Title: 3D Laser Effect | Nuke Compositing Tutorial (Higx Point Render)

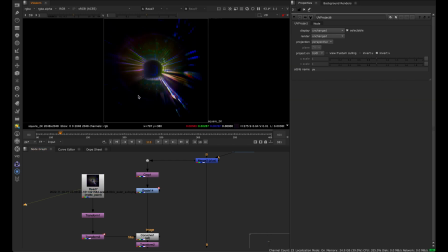I've created a library of convolve filters, like sort of random colors and stuff, because it's a really awesome way to create flares. So I've created a library of about, I think, 300 of these. And essentially, you can just inject colors by using a convolve.
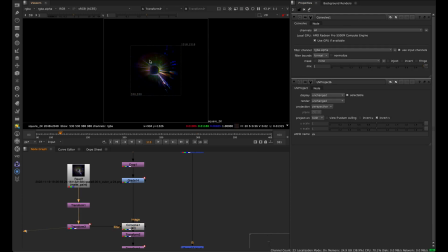And in the convolve, we say use input channels. So you take this multicolored sort of abstract effect and we put it onto the image. And what that gives us is these really, really nice flares. And it's not the sort of typical flare you see from like a camera pointing a spotlight towards you,
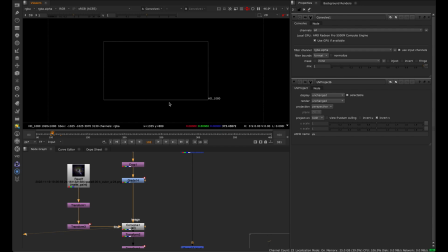but it is sort of a realistic flare in the sense that you get these sort of abstract highlights overlapping each other. And that's a very unique way to create a flare. And so we can take this result and plus it over our image. So when we have that explosion, we're getting a cool flare. And now we don't really want that sharp edge.
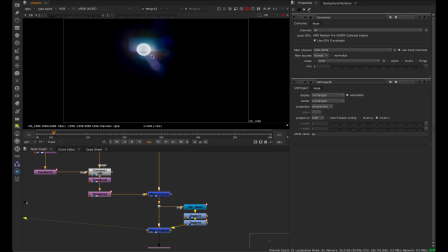So what I did was I created another glow on top. And if we just let that play, we see it gives us a little bit of a more integrated edge where it feels hot on the edge. And if we step forward a few frames, we can actually, maybe we can jump down in the script to just look at the result of that.
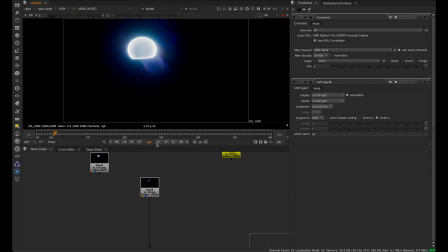So we can see that's the result. We get this exploding light effect and we have these rings that feel like they're actually flaring out from the light source. And so if I let that play just by itself, we see that those rings are expanding. And so that's just the post effect on top of that.
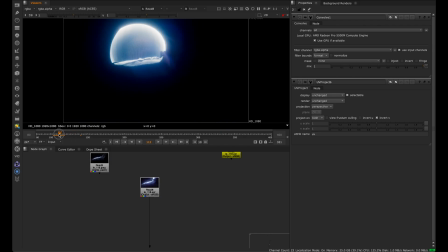And I did have a sort of a residual layer of points in the background.
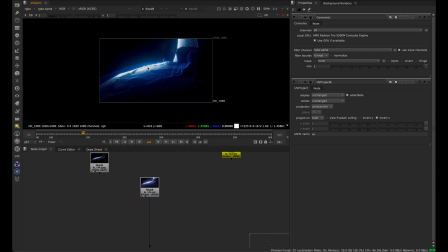So you see this dark blue that's behind the whole projected effect. And that's essentially just another point setup with the same geometry, except I just darkened it and made it a little bit blue. And so that's just fading on in the background just to give something sort of like slowly illuminating behind,
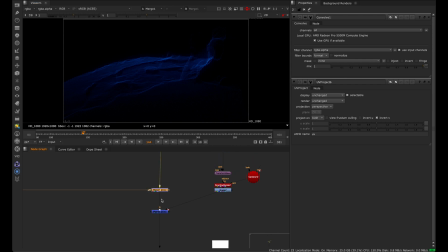as if something was left behind when that laser has passed over it. So that was the idea behind that.
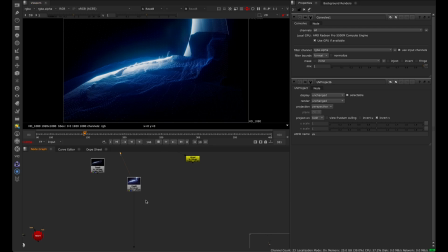So if I let that play, you can see that's the effect that we're getting from all of those layers combined.
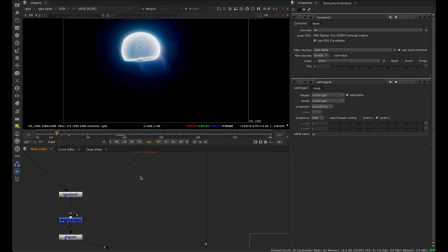The next thing in the composite here is adding some geometry for the camera.
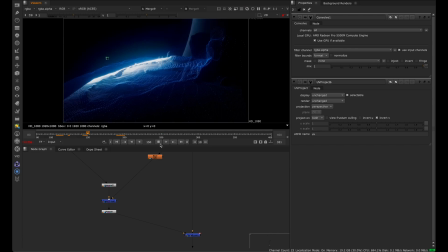So all I did was model a really simple little triangle here in Blender.
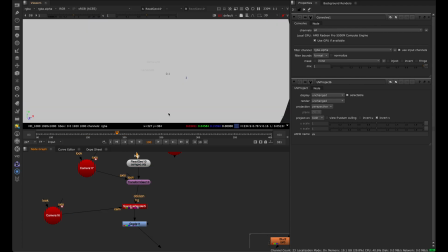It's literally just like a square, and I just moved the vertices in. So if you just look at the geo, we can see what that looks like.
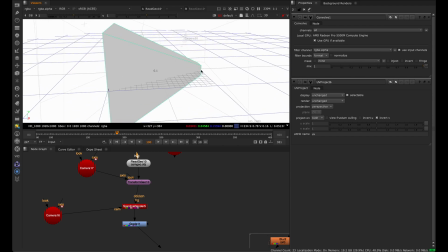It's just a square with the vertices kind of shrunk.
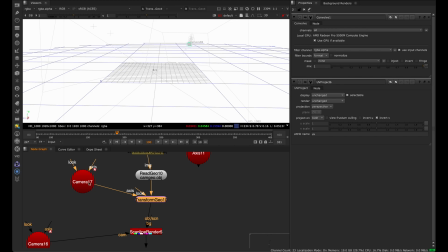I used a transform geo to plug in an axis on the axis branch, the camera that's moving.
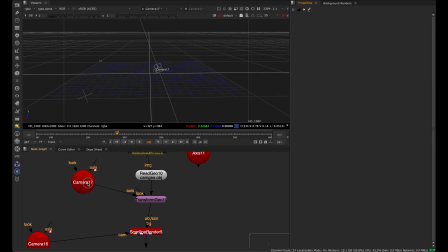And so what that does is it allows us to essentially, let's just take a look, we'll load the geo here and look at the transform geo. That'll just stick it to the camera and looking at the same angle as the camera. So I just wanted something to represent the direction that the camera is looking in.
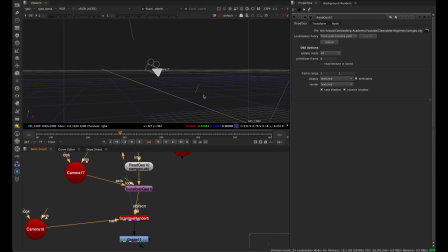And I put a wireframe shader onto it. So we get this out of the render, just a basic wireframe on a geometry.
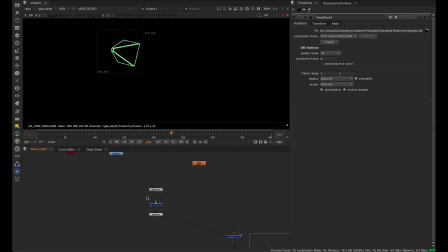And then just turning that a green to kind of make it pop a little bit and putting this over the image.
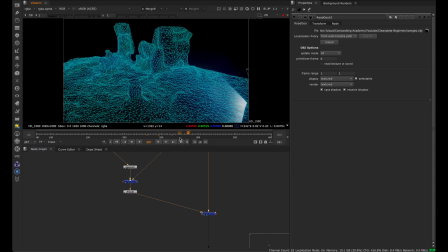So now we have something that we can actually look at to get the idea of what this effect is supposed to be, which is a camera projecting out laser beams, essentially.
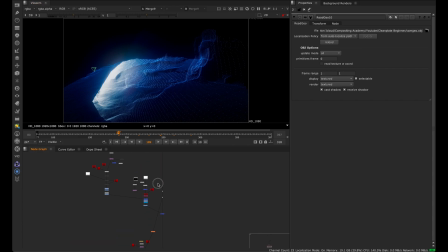And then the next step here would be the actual beams themselves. So this is similar to the Godray tutorial I did. If you watch that tutorial on my channel, it's the same technique, except we're doing it with really, really small points.
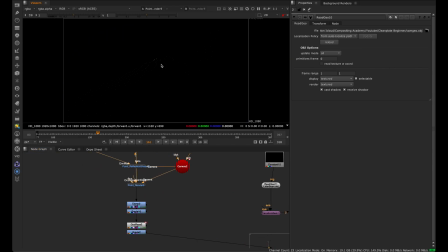In the point render, this is what the render looks like. It's the same geometry and the same technique we used before, except I reduced the number of points to a really low number. And so you get sort of a more sparse effect of these dots moving around.
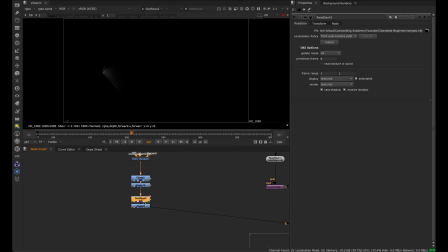The reason I did that was because when I do the Godray, if I set the center point to the camera, everything pulls towards the camera. So if I brighten that up, you can see what that looks like. It's pulling all those points to the camera. I just manually keyframed the center, looking at where the camera's traveling.
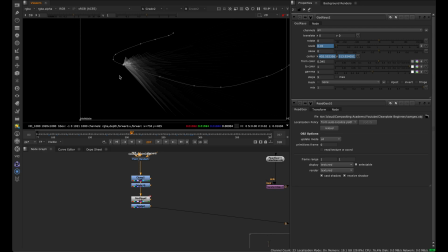So this is a 2D effect. These rays aren't actually 3D. It's all screen space, but it looks 3D. So that's an interesting thing we can do. And so a little bit of color correction, a little bit of a glow, and then we get these rays.
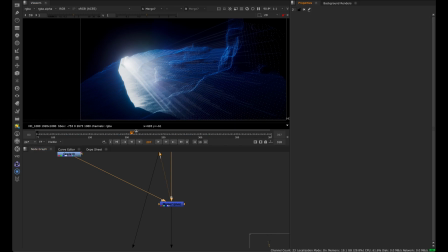If we plus that over, that gives us this effect. So if we go down, that's pretty much all of it.